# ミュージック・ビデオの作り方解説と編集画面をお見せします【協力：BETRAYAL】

じゃあちょっと一個ずつまた解説していきますがあれ?
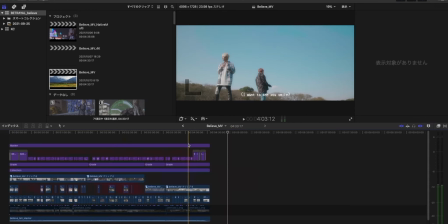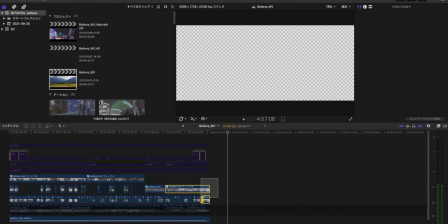ここ全部消せるよねさあちょっとずつ目隠ししていきますけど
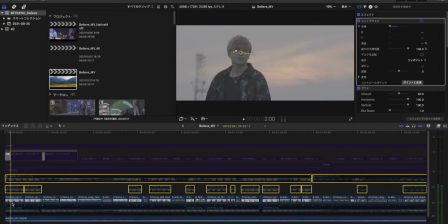最初の段階っていうのは基本的にえーっとリップを合わせながらあのカットを作っていくっていうところをやってるわけですよまあこれログの状態です何にもしてないうん何にもしてません
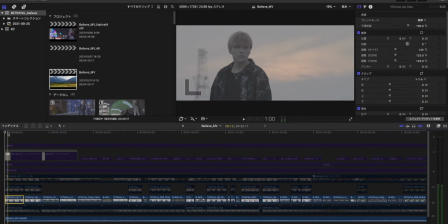ほんとログの状態収録した状態でえーまあここがーっとね
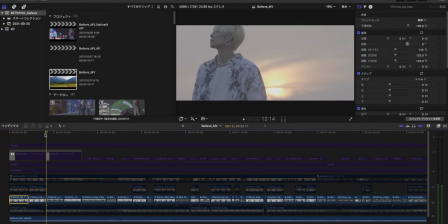行くわけですここのカットもこれログの状態ですはいねこういう風にログでガンガンガンガンやっていってます
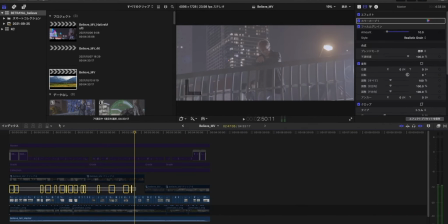はいでで、次ね、ここのクリップなんですけど、ここのクリップは、
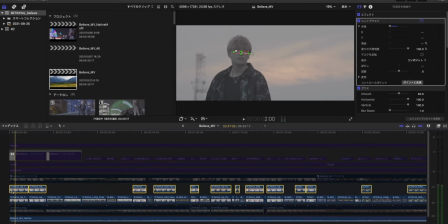今回ね、逆光でかなりそのスキン、人肌に対しての適性ではなかったんですよ。逆光にするので、割と人物の肌っていうのがかなりアンダー目になる。アンダー目になるということは、影になるところがかなり多かったんですね。
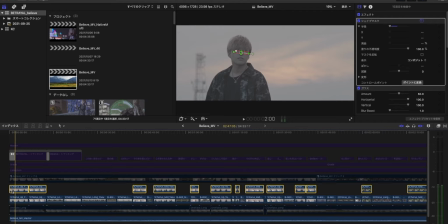そうすると僕が肉眼で見てる上では見えていないのに影の出来具合で変にクマみたく見えてしまうところとかそんなに普段目立っていないものとか結構乗っかってきたりしちゃうので
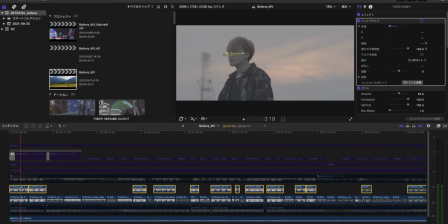そこに対してシェイプマスクをかけてその上からガウスをかけてキーフレームを1個ずつ打ってですね
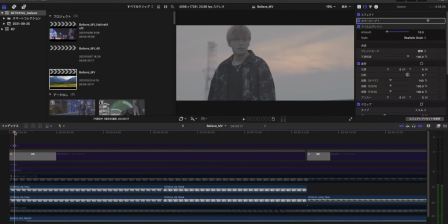キーフレームを1個ずつ打ってこれ見てもらおうかこれはキーフレームで1個ずつ追従していくようにしてちょっとぼかしを入れてます
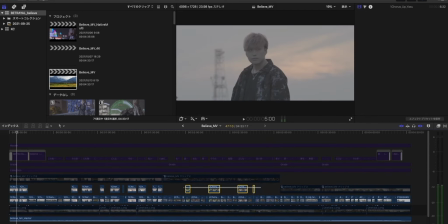これはどうしてもね意図してない写り方をするっていうのは往々にしてあるのでこれはよくやりますはいで他のところをお話ししていくと
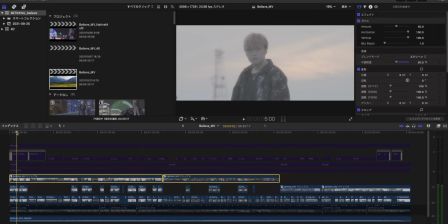熊沢殿下の方とスクリーンプロミスト入れてあります
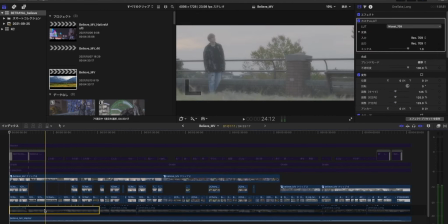はいこのネイティブの素材に対してコピーしたものを上に貼っ付けて
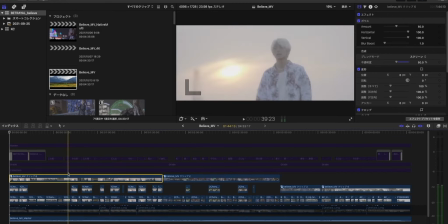ガウスをかけてスクリーンの50%で今回はプロミスト風のエフェクトを付け加えていると
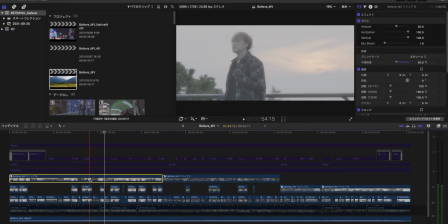本来であればレンズの前玉にプロミストを入れるのでログの段階でプロミストのコントラストの柔らかいハレーションの若干起きるような感じっていうのが出てくるはずなので
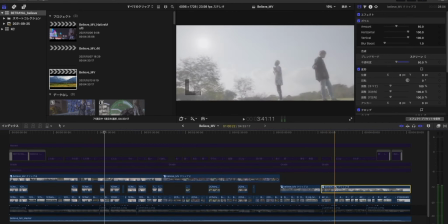コレクションノーマライズをする前に入っている状態
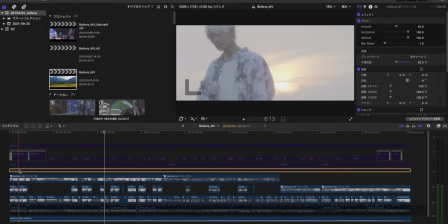それがこのレーンですねここにあるのが調整レイヤーのコレクションです
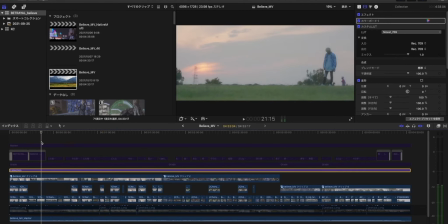これで色をノーマライズしていく感じですね色とかコントラストをでこのコレクション画面でやってることっていうのは
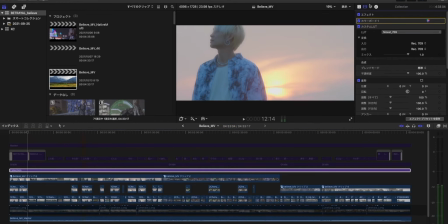一つねカラーボードを見てもらうと分かるんですけどまず露出で若干ハイを下げてシャドウを持ち上げてます
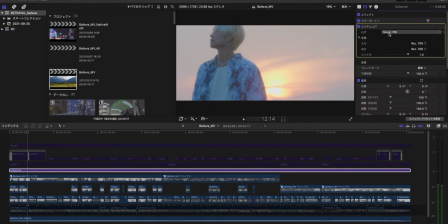でサチュレーションで若干色を出してここはねバリカムラットライブラリーのニーチェスト709を入れてます僕はニーチェスト709めちゃめちゃ使うのでビデオスコープで見てみましょうかかなりフラットに色も出てくるし
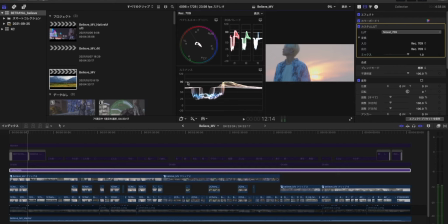僕この90%っていうところに結構ルミナンス合わせることが多いんですよ一番ハイの部分僕ローコントラストの絵がすごい好きなので今回もローコントラストで結構柔らかい絵にしたかったので上が若干ロールオフしていてシャドウも若干持ち上がってるっていう柔らかい絵を目指してみました
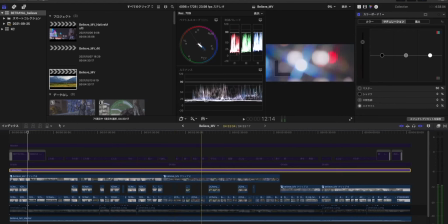そういうコレクションですね
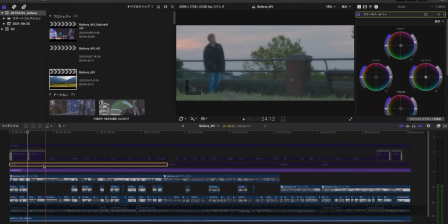グレーディングはシーンによって違います
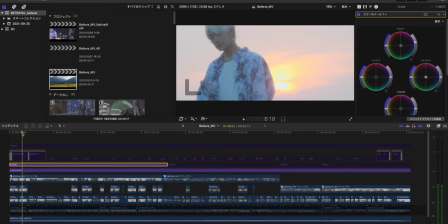一番のセクションがねこの夕焼けのすごく綺麗なシーンなんですけどいいよねここね俺も撮ってる時にいいなと思ってたんですけどこのグレーディングでやってることが何パターンかありますまずカラーホイールでマスター全体の露出を若干上げてます全体的に上げてるで次にカラーカーブ書いてます
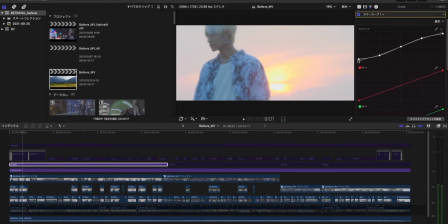こんな感じね上と下を若干持ち上げてる持ち下げてるっていう感じシャドウの一番下を若干上げてハイライトのちょっと上のところを下げてるそうするとコントラストが柔らかくなってしまうのでそれだとちょっとパキッとしてこないってとこがあるので
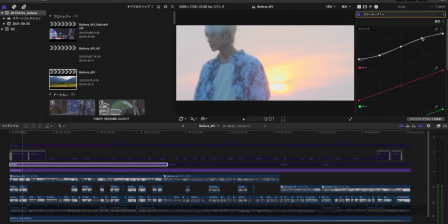3点打ちで若干コントラスト戻すっていう感じ最後にヒューサチュレーションカーブ書いてるんですけどここねスポイティングでこの夕日をスポイティングしてこれをちょっと色を出してます
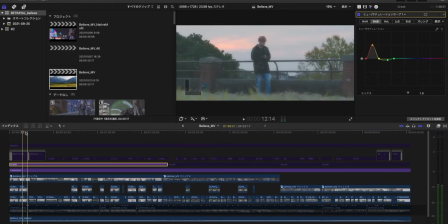で緑のレベルっていうのが若干出てくるんです緑が
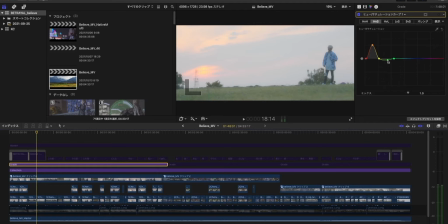こういうところを若干色あせた感じにしたいなと思ったので若干下げてますあとスキントーンに緑かぶりが出てきてしまうんですよねどうしても緑が反射するのでこういうところってそれを若干改善したいという意味合いも込みでやってます場合によってはこのカラーホイールの色合いで調整してもいいんですけどあんまりいい結果にならなかったのでという感じですね
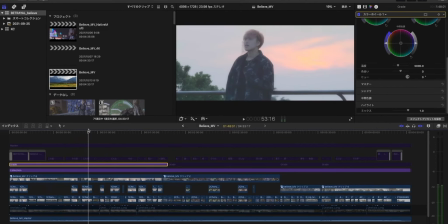ここのグレーディング結果とかを見てもらうとこういう風に傾いてどうしても赤が出てくるんですけどこれはねしょうがないでもハイライトもちょいクリップぐらい俺の中で90%がてっぺんなのでちょいクリップみたいなぐらいでいいかなという感じでやりました
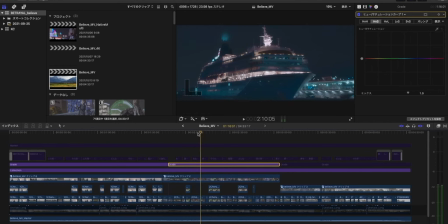でここのグレーディングねここ夜のシーンなんですよ見てもらったらわかりますね港未来ですでまあこういうところ見てもらえばわかるんですけどここでやったことカラーカーブでさっきよりも大胆にコントラストをつけてます
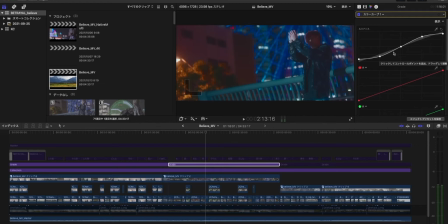夜のシーンなんでちょっとコントラストついてる方がバキバキしてくるかなっていう感じでこのヒュー対サチュレーションねのところでヒュー対ヒューを書いてますこれ何やってるかっていうとスポイティングして
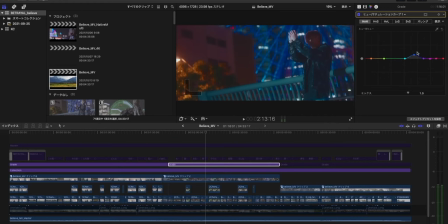青いところをスポイティングしてそれをティールに寄せてますティールこれ外すとこういう色これがこうなっている感じです
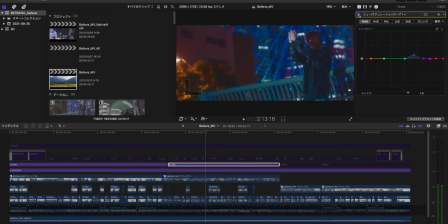僕のティールオレンジの考え方ティールオレンジってかなりね皆さんご存知ハリウッドのブロックバスターなルックですけれどもティールオレンジって無理やりシャドウにティールを乗っけてハイライトにオレンジを乗っけるとかオレンジを乗っけるスキン等にオレンジを乗っけるっていうのを
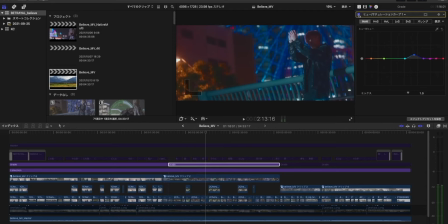みんな無理やりやろうとするんですけどこれ僕の考え方でこの夜景のシーンに関しては最終的にちょっと感触名に寄せてます
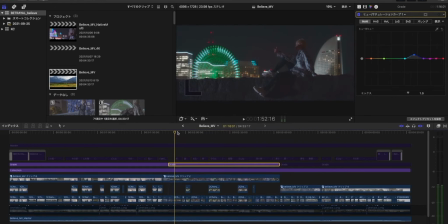5000ケルビンかな4800ケルビンか5000ケルビンぐらい撮ってるんですけど